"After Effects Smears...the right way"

Imagine you could make your whole animation better with a single frame.
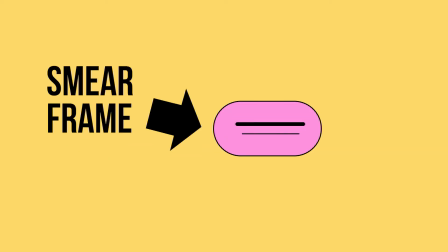That's the whole point of using smear frames in After Effects and there is actually a really easy way to create smears in After Effects but, and this is a big but, I've seen it taught incorrectly and used incorrectly so many times.
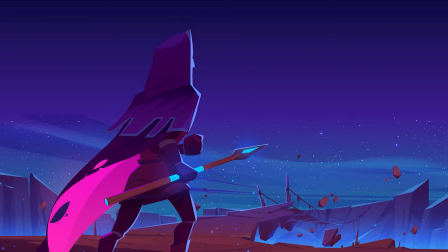So I want to take us on a short journey where we can talk about why this technique exists, look at some examples so that when we actually get into After Effects we can use them correctly for maximum impact. And I promise it will not only be interesting but fun as well.
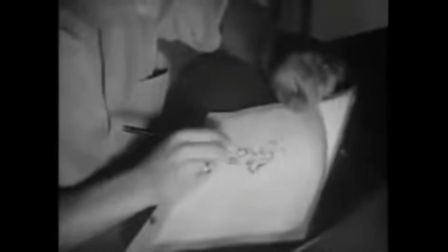Smear frames originated in hand-drawn frame-by-frame animation and there's a reason for this.
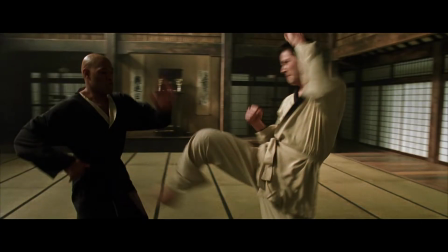Smear frames are designed to simulate the motion blur you get in live action video during a very fast movement. Now I can already hear the gears turning and your little heads and I know exactly what you're going to ask me next. But Cameron, why do we need to use Smear frames in After Effects when we can just use motion blur? We do not use motion blur. We do not talk about motion blur. Using motion blur is motion design blasphemy. Okay, okay, to be fair, it has its place in VFX and compositing, but if you're doing 2D animation, Leave it off. and use smear frames instead. So now that we know why they exist, let's look at some examples to show how they're generally being used. And if you've never taken a close look at some of your favourite animated shows,
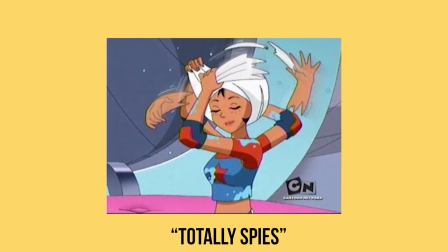you're in for a treat. just looking at screenshots of smears is really fun the unrealistic distortions
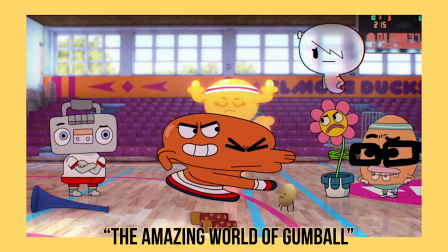playfulness even plain weirdness of these frames is just really appealing to me and the way they capture an enhanced movement it's just
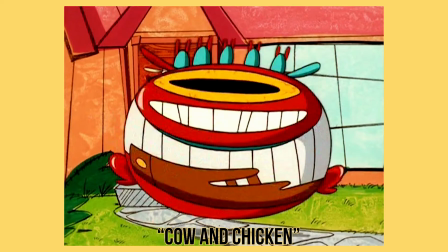so creative and a treat to look at I just love looking at smear frames but for our purposes it's best for us to actually look
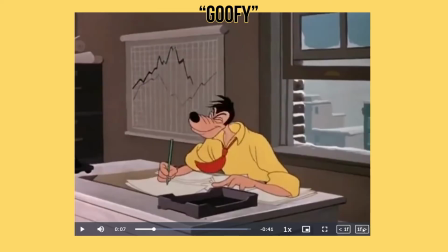at the smears in context as a full action so here are some moving examples and what I want you to notice with these is that they're used for
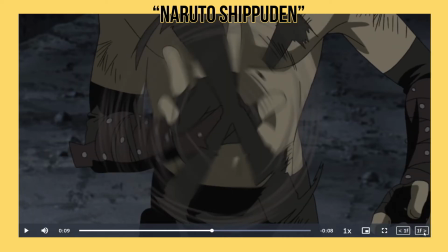very fast movements and this is done to help the audience, us, read the animation properly.
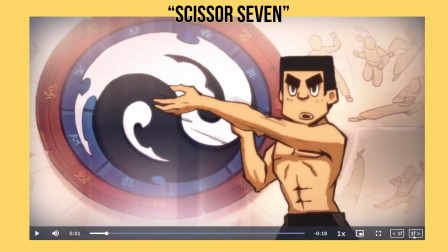You can see in some of these examples that smears are used to connect poses that are very different
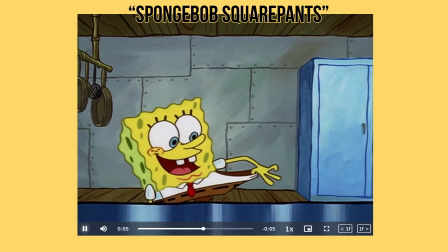and the smear is necessary to bridge the gap so that we can understand the movement.
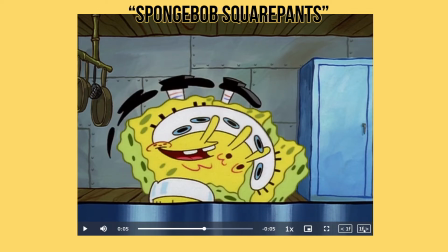In many of the SpongeBob examples you'll see that there is literally just a single smear frame between two drastically different poses.
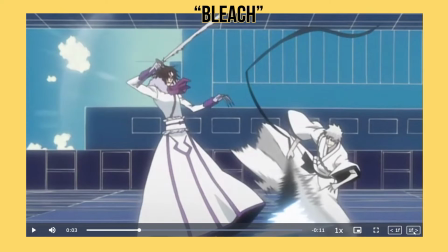Using smears can also save time and budget as you can sell an action with less drawings but these days it is often used as a stylistic choice.
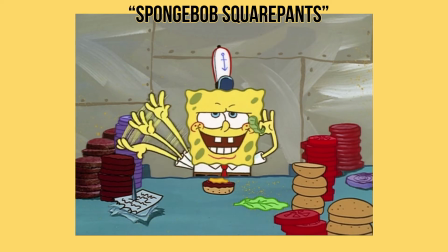The result is a very snappy style of animation which may not be what you're looking for with every animation
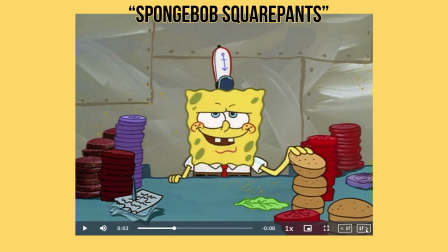but you can't deny that it has a certain charm to it that goes beyond its practical benefits.
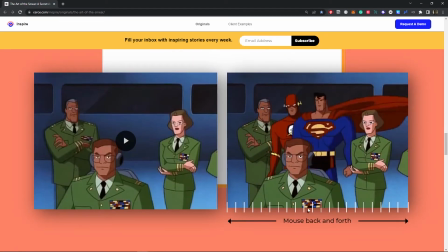You can also start to notice a few different types of smears like stretches and repetitions and there are many permutations of these types as well. Just in case you are starting to forget that this video is about smears and after effects, here are some motion design examples as well. One more note I want to make is that smears should not be overused.
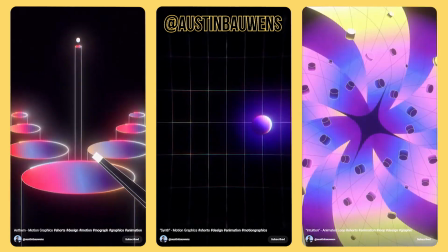You should think carefully about the speed of the action as well as whether a smear will enhance the readability and overall aesthetic of your animation. Before we move on, if you found this video interesting or useful, tap that like button so I know you are enjoying it so far. Now let's finally get into After Effects because that's where everything we've just learned is going to pay off.
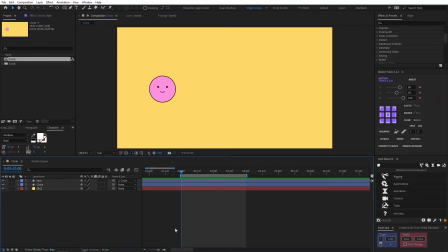So for starters, let's keep it simple with a circle, character. So if I wanted to add a smear to this, firstly, I would want my action to be fast enough to warrant it. So let's start with this. Now in my opinion, it doesn't matter how you create the smear frames, as long as they fulfill their purpose.
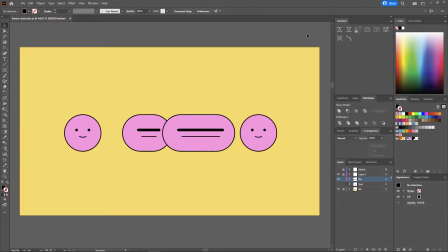So I could create my smear frames separately, like this.
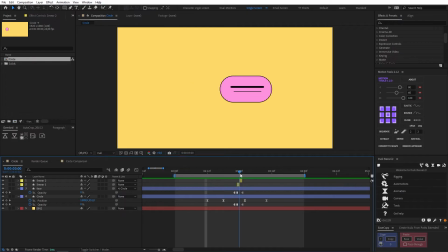And then I could simply cut those two frames during our animation, and then cut back to our character, like this.